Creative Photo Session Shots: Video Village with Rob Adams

Let's face it, videographers usually get a bad beat when it comes to photo sessions on a wedding day.
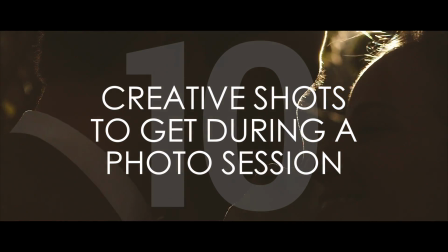[0:04]
These sessions are usually led by the photographer. Here are 10 creative shots you can get, whether you're in control or not, to make sure you're getting enough material for your film.
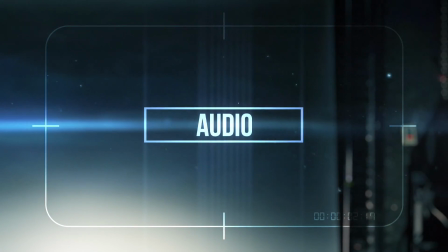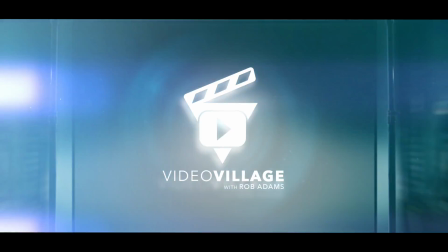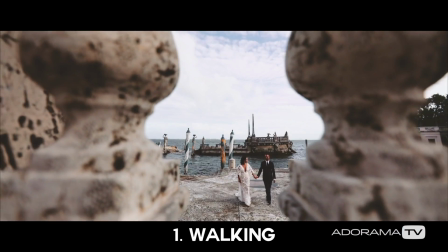[0:23]
Number 1, the bride and groom walking. At some point, the bride and groom are gonna walk. You're gonna wanna film it.
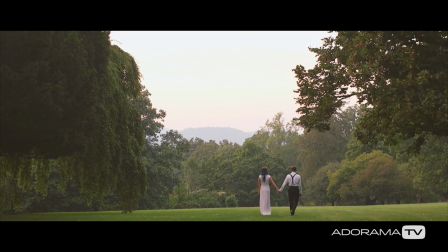[0:28]
I like to utilize a lot of wide shots in this scenario. If a bride and groom are walking, I let them be the motion in the frame and just pull the viewer's eye back and set the scene.
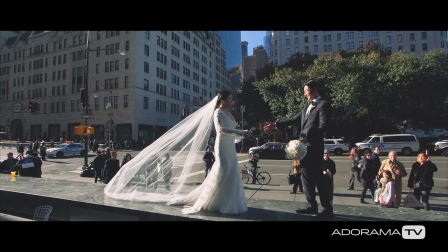[0:35]
If you've got a handheld gimbal, this is a great time to use it. Silhouettes. Nothing says drama like a silhouette.
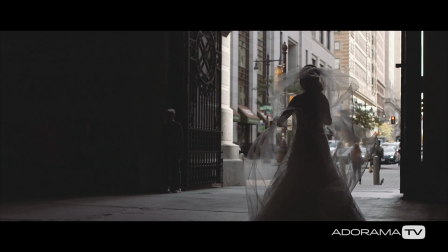[0:40]
If you've got a perfectly backlit sky, it's a great opportunity to stop down your aperture and get a beautiful silhouette.
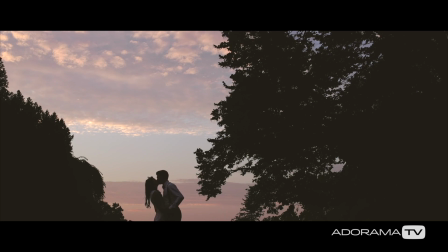[0:46]
Profiles are best, but be creative. Put them in all different scenarios.
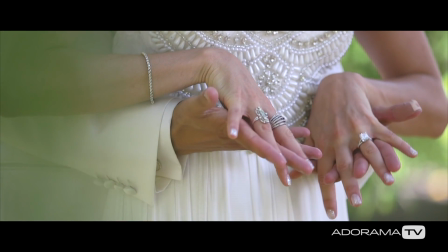[0:49]
I find that when a photographer's working with a bride and groom, it's a good time for me to shoot the hands, because chances are the photographer is going to put their hands in a creative position.
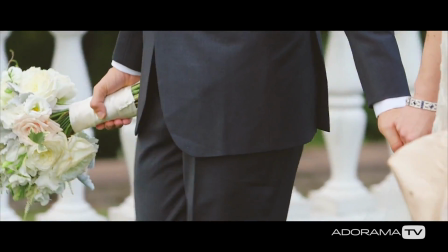[0:56]
That's a great time to use the telephoto lens to get in close and get beautiful shots of the hands with the rings.
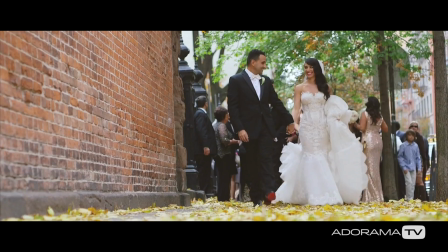[1:01]
Number 4, details. I've said it before and I'll say it again, it's all about details, details, details.
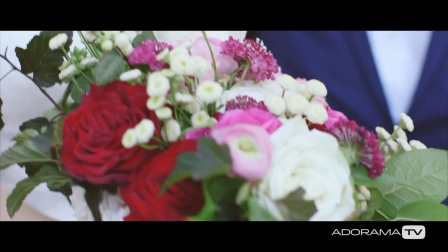[1:05]
Be sure to shoot the details when the bride and groom are together, the flowers, bow ties, all those unique things that make the wedding personal for the bride and groom.
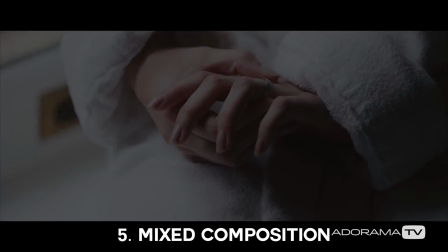[1:11]
Number 5, a mix of compositions. Framing a video shot is all about composition.
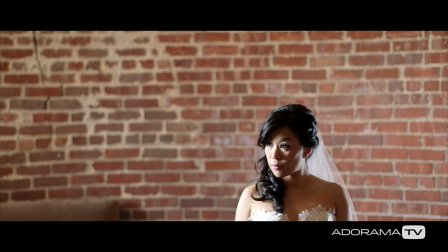[1:17]
Using extreme compositions help to keep the viewer engaged, bouncing their eye around the scene.
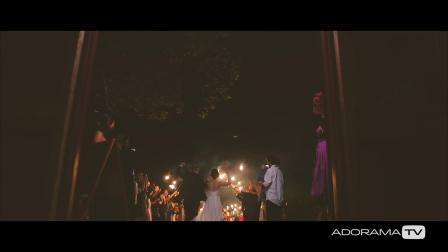[1:21]
Use the extreme compositions of left, right, top, and bottom in your shots, lots of negative space. And use obstructive composition to create mood and drama, shadow and light. Number 6, static shots.
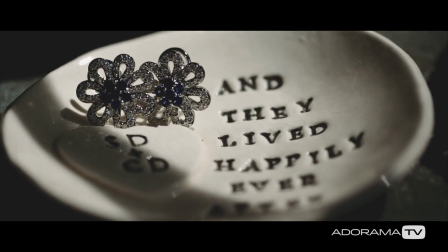[1:32]
Not every shot in video needs motion. Some of the best wedding films I've seen are comprised mostly of static shots.
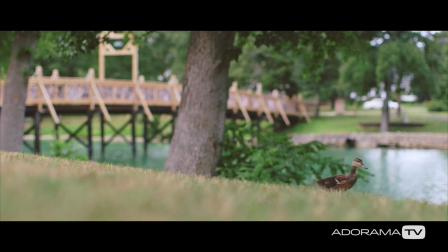[1:38]
When I'm shooting a creative session, I always make sure to get a few static scene setters. These prove to be really useful in an edit.
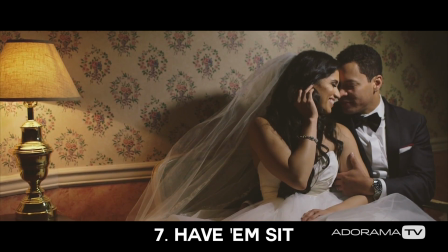[1:44]
Number 7, seated shots.
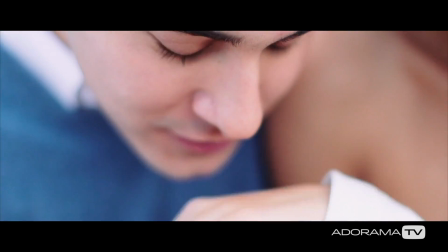[1:46]
If I can get a bride and groom in a lower position than me and then shoot down on them, I can highlight their eyes, I can highlight their faces, and really get in tight for some beautiful shots.
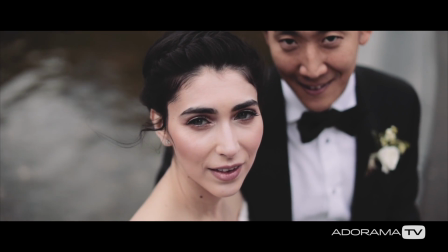[1:54]
This is a great opportunity to use that shallow depth of field to tell a story and to create a romantic feel.
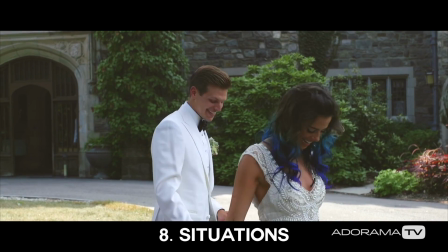[1:59]
Number 8, situations. Put your bride and groom in situations rather than just posing them.
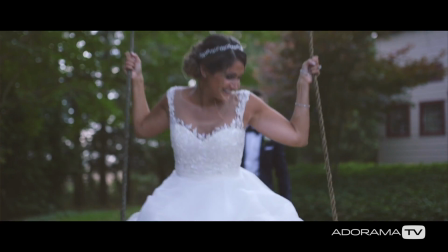[2:04]
Now, this requires a little bit of control on your part and a little bit of communication with the bride and groom.
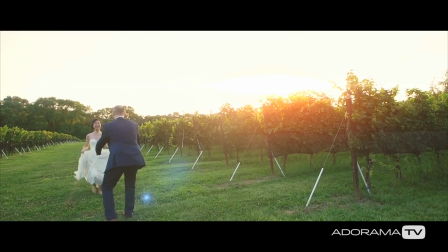[2:09]
If you find you have a moment, have them just talk to each other, have them dance around a little bit. Just put them in some sort of a situation that's going to bring motion. Sometimes the most genuine footage of the bride and groom I get during those little transitions between photo setups.
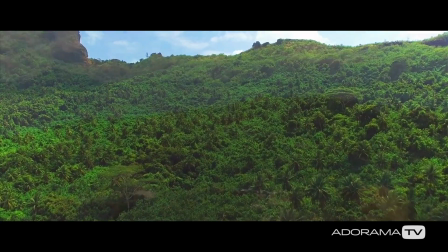[2:22]
Number 9, the all-powerful drone. Nowadays, everybody's using drones for aerial photography and video during weddings.
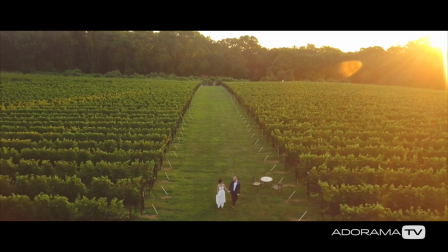[2:28]
Right now, I'm using the DJI Mavic Air. It was $800 and it's really small and it shoots 4K 30 frames per second.
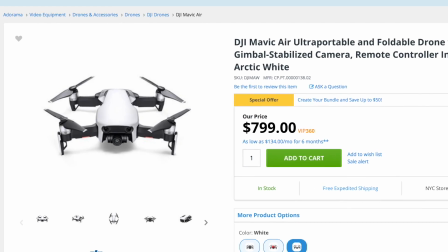[2:34]
Great drone, nice and compact. I can carry it around in my pocket and it's excellent for getting those aerial shots in a pinch.
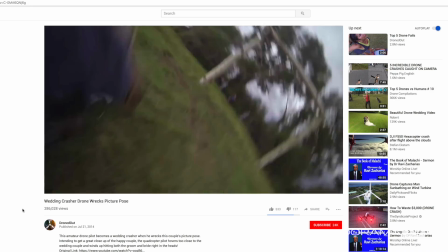[2:40]
Just don't smash it into your bride and groom's face. Last but not least, number 10, night shots.
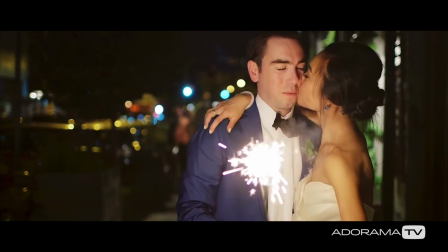[2:46]
I always take my bride and groom outside at some point during the reception and shoot them outside at night.
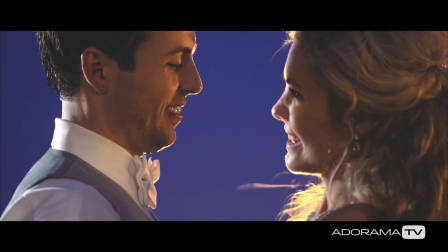[2:51]
I go outside first, set up my LED lights to create a nice lighting profile, and then I go get the bride and groom and bring them out.
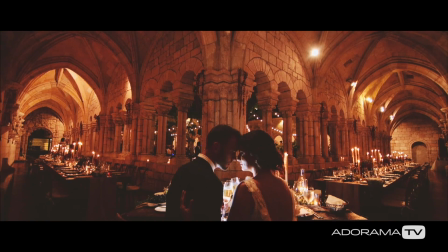[2:56]
It only takes about 5 minutes and I'm not chewing up a lot of their time. 3 or 4 shots of this and you've got some amazing footage with which to end your film.
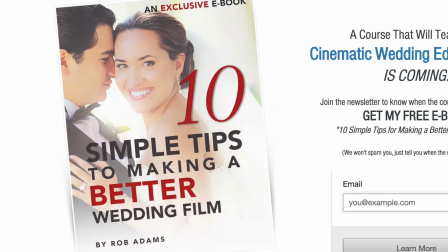[3:03]
Need some wedding day inspiration? Download this free guide to shooting better wedding films in the description below. Do you want more video education content? Who doesn't? Subscribe right here to Adorama TV to my show, Video Village. I'll be bringing you tons of new content. And follow me on Instagram @RobAdamsFilms.